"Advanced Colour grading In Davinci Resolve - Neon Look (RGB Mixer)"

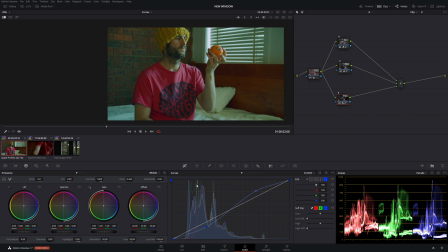So I'm not going to go into it as to how it changes, but I will make a follow-up video where I discuss and I'll show you how each curve actually interacts differently and how the colors change without using the RGB mixer.
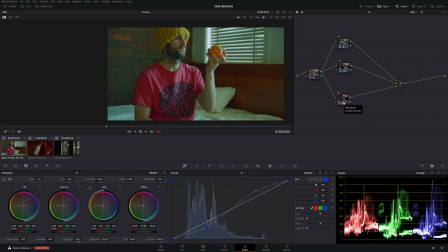So for now, let's just concentrate on the grade. But there will be a follow-up video where we'll go through it and we'll go into great detail and discuss how the RGB mixer really affects your grade and how really fantastic it is and how great curves are. I mean, curves are so good, all right? They are very complex at the start, but once you get the hang of
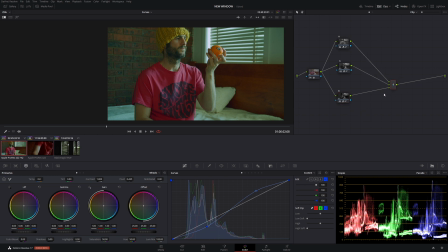them, they will make your grading process so much better and everything will look really fantastic. But anyway, let's continue on. Let's try to forget that little rant.
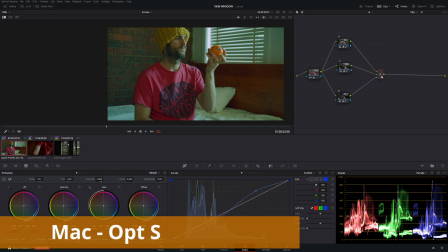And all right, so what we're going to do, after this combiner node, we're going to make a serial node, so Alt-S.
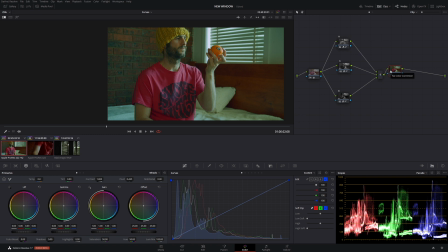Now, in this node, we're going to turn it into a layer node. So Alt-L to make that into a layer node. Now, when we do this, we're going to get a really nice, compact-looking image. So I know that sounds a bit strange, but I think once we do it, you'll understand what I mean.
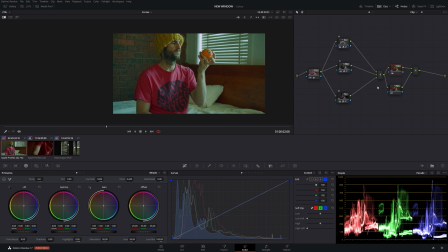It's really going to bring this image together, because at the moment, it's still really flat. Those colors really aren't popping the way we want them to pop. That's completely fine. Because also, we don't have any contrast in the image. We didn't put any in the start, which I know would be really strange because normally you would chuck some in.
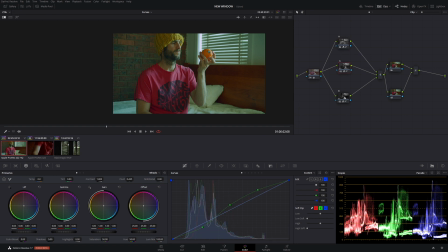But because we are working in these nodes here, I didn't want to add contrast in. And also, because I know that we're going to use a layer node, we're going to add a lot of contrast in. It's better to put it in at the end this time rather than the start.
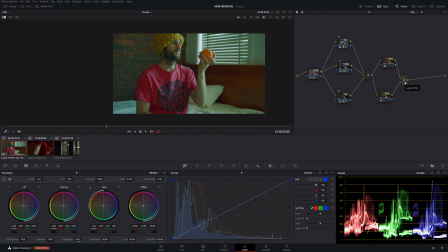All you want to do here is highlight this little box, which is the layer mixer box. Right click that bad boy, I'm down to composite mode. And then we're going to use my favorite, which is soft light.
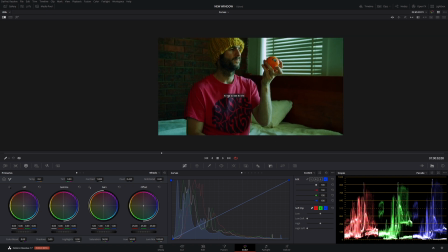Okay. Now in this node here, we're going to take some of the saturation out because we're about to add more contrast in.
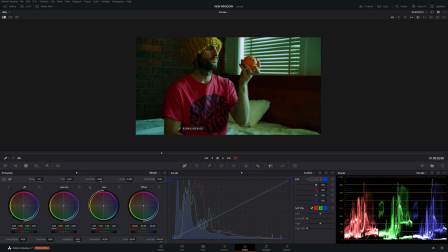And we don't really want a really high contrast saturated image. So what we're going to do, we're going to come down to saturation here and left clicking it, holding, we're going to drag it down to about 28. Looks pretty good. Now what we're going to do is we're going to add a lot of contrast in. So let's go to
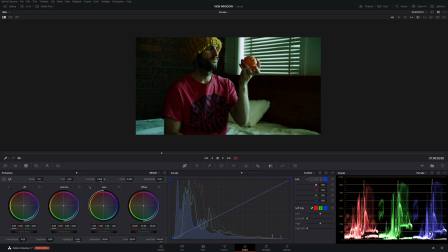1.27-ish, or just under 1.3 maybe. So I'll say about there, looks pretty good.
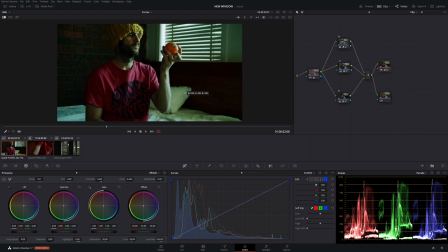So let's go half screen again. So Alt-F. Oh, we were in half screen.
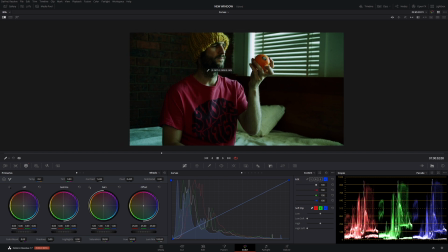Sorry. All right, we're in half screen. So let's go full screen. Control-F. Alrighty, so let's take all our nodes off.
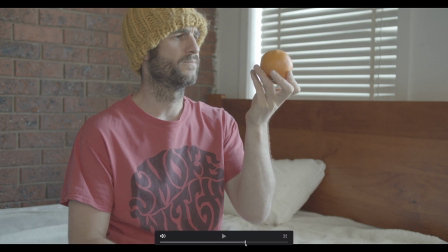So pressing Alt-D. So this is our starting image. And this is our image at the moment.
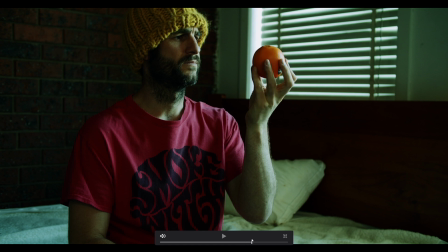And as you can see, we had this really nice neon-looking light coming through that window.
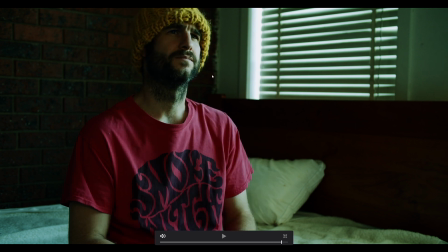Get a good shot here. And that light is really, really popping out. And we have a nice background here. Well, I think we're going to change, sorry, a little bit of this background. I feel like it's maybe not separated enough, but that's okay.
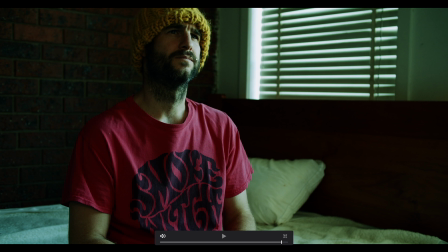But the skin looks really good. I really like that glow on the skin. I feel like that really highlights his face really well. And all in all, I think it looks really good so far. So I'll show you what we did with that layer node and why it is so important.
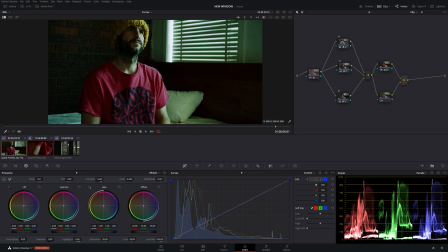Let's go back to our layer node here. So we'll go back to full screen again. So Control F. Now let's turn that node off.
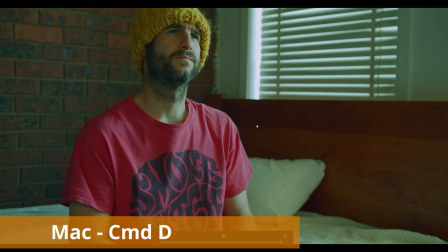So Control D. This is our look before we use that layer node.
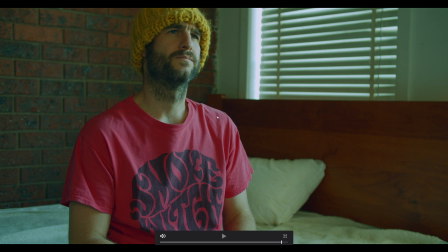And as you can see, though it looks okay, it looks really flat. Our colors really aren't jumping out. We have no contrast in the image whatsoever, especially on his face, right? If you really pay attention to his face, it looks so flat. Our image, it looks terrible.
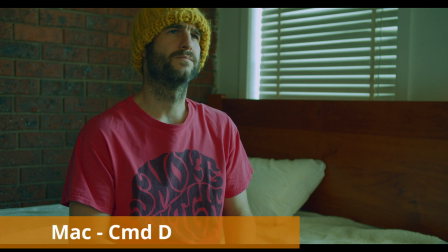But once you put that node back on, so Control D to turn it back on. Now look at our image here.
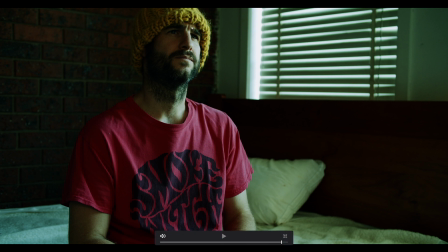Everything looks so much better. That light is really showing up on his face. We have a nice contrast from the whites to the blacks. And that's because we added all that contrast.